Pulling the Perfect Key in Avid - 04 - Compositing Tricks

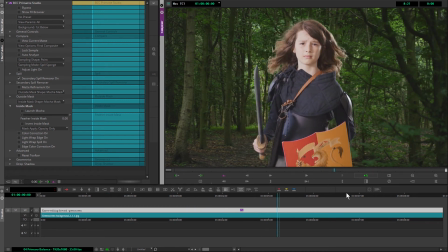Hello and welcome to part 4 of Pulling the Perfect Key in Avid with me, Ben Brownlee from Boris FX. And in this section, we're going to be looking at starting to tie the foreground and the background clip together.
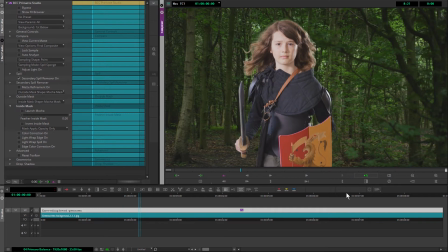So the first thing I want to do is actually try and get a bit of color correction going in.
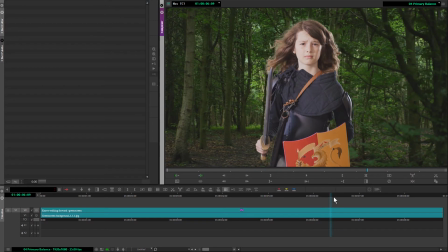So just do a bit of primary color correction just to balance the two elements out.
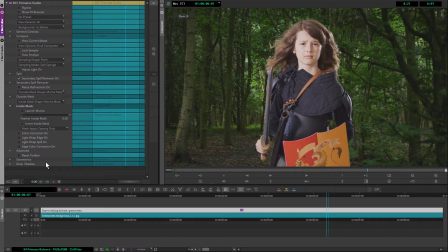And if I pop back into Primatte Studio on my foreground clip, we'll take a little look at that one there.
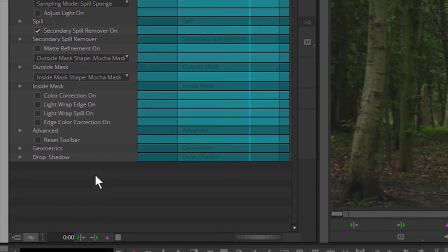We can come in and start to have a look at some of the other modules we have down at the bottom. Essentially, we have four ways of correcting color. We have our main color correction, we have our light wrap color correction, which we're going to look at in a slightly later exercise, and we have our edge color correction only.
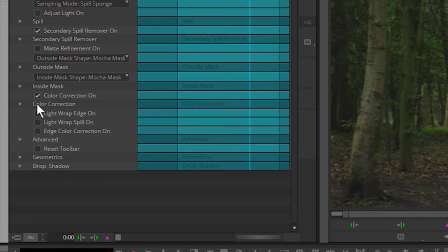I'm going to start, obviously, with the primary color correction. So this is the color correction that goes over the top of our entire foreground clip.
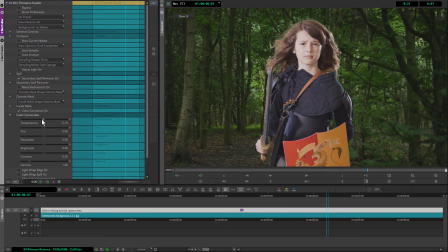And I can change up things like temperature to match up the temperature. I can make things a little bit cooler or a little bit warmer. I'll probably make things just a tad cooler here just to cool things down.
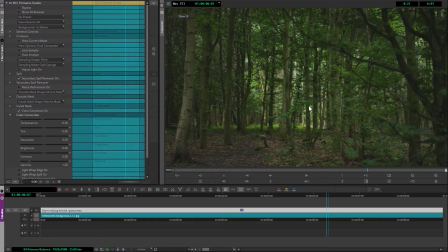If we just take a look at the background itself, it looks like quite a cold day. We don't have lots of sunshine shining through here. The ground looks a bit wet, or at least a bit damp. And that's the sort of feel I also want to have in my foreground as well.
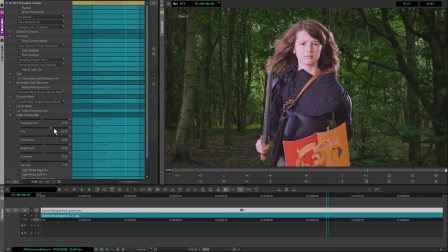So I take the temperature down a little bit cooler. The tint I can then move between green and magenta. And I might want to again just touch that a little bit closer towards the greens. Then I have my saturation, so I can make this super saturated.
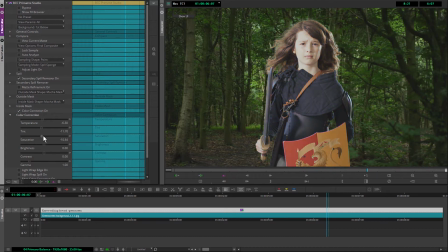Ugh, horrible. Or I can just kind of match this in. I'm going to come back to saturation in just a moment. So I'll just leave that near the center, if not at the center. And then we have the three controls to control our brightness and contrast.
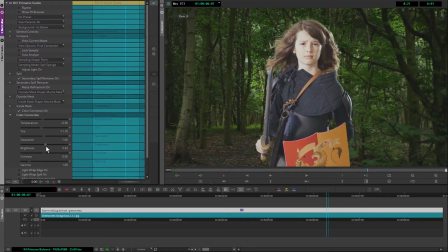So I have brightness itself, which again, I'm going to leave just in zero. If I want to keep the black and the white levels generally where they are, use the gamma instead. And I'm going to use a combination of contrast and gamma, or get me into the right sort of brightness and contrast levels where I want to be.
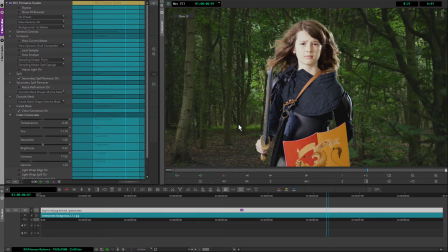I actually quite like this slightly more contrasted look. It does make our nave stick even more out of the background. So, you know, if this isn't the look you want, if you wanted to have a sort of even more realistic, we can even come in and sort of maybe touch the contrast down a little bit,
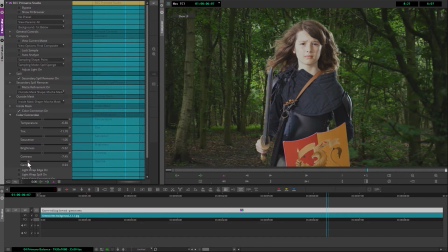and in the same way, take the gamma down a bit as well. So this sort of fits in a bit better with the black levels that we have going on in the original.
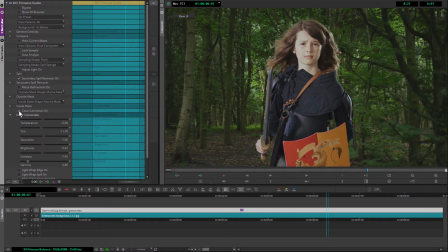And actually, this probably isn't all that bad. I think I'm going to keep us there, actually. And that's the before and after.
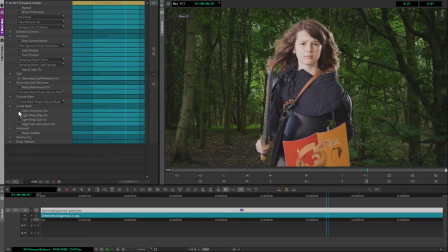Before and after.
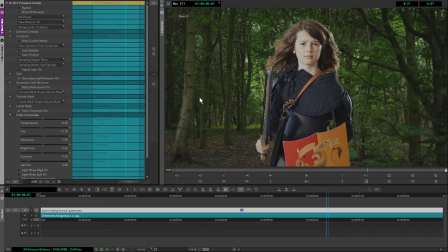But I reserve the right to revisit this once we've added a few more elements on top. Okay, so that's our first bit of color correction. I'm now going to turn my focus onto the background instead. So one of the things, we take a look at the background here.
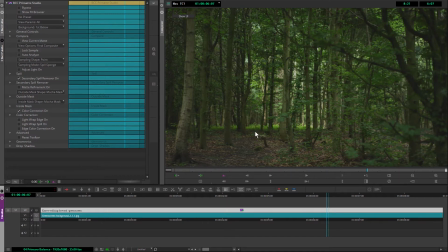One of the things we can see if we just look at the background itself, the focal point in the background is probably around about the plane of this tree here. You can see that the stuff in front is definitely out of focus, and the stuff at the back, far in the distance, is also out of focus, but this is relatively in focus.
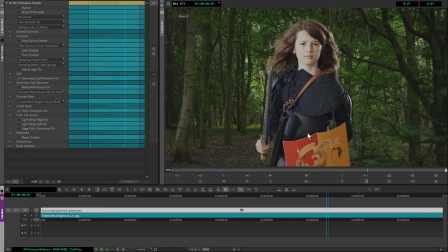And that doesn't fit in for where we are with our nave. Our nave is much closer to the camera, so this doesn't make sense. So what I'm going to do is add another effect over the top, just to sort of tie things together a little bit more.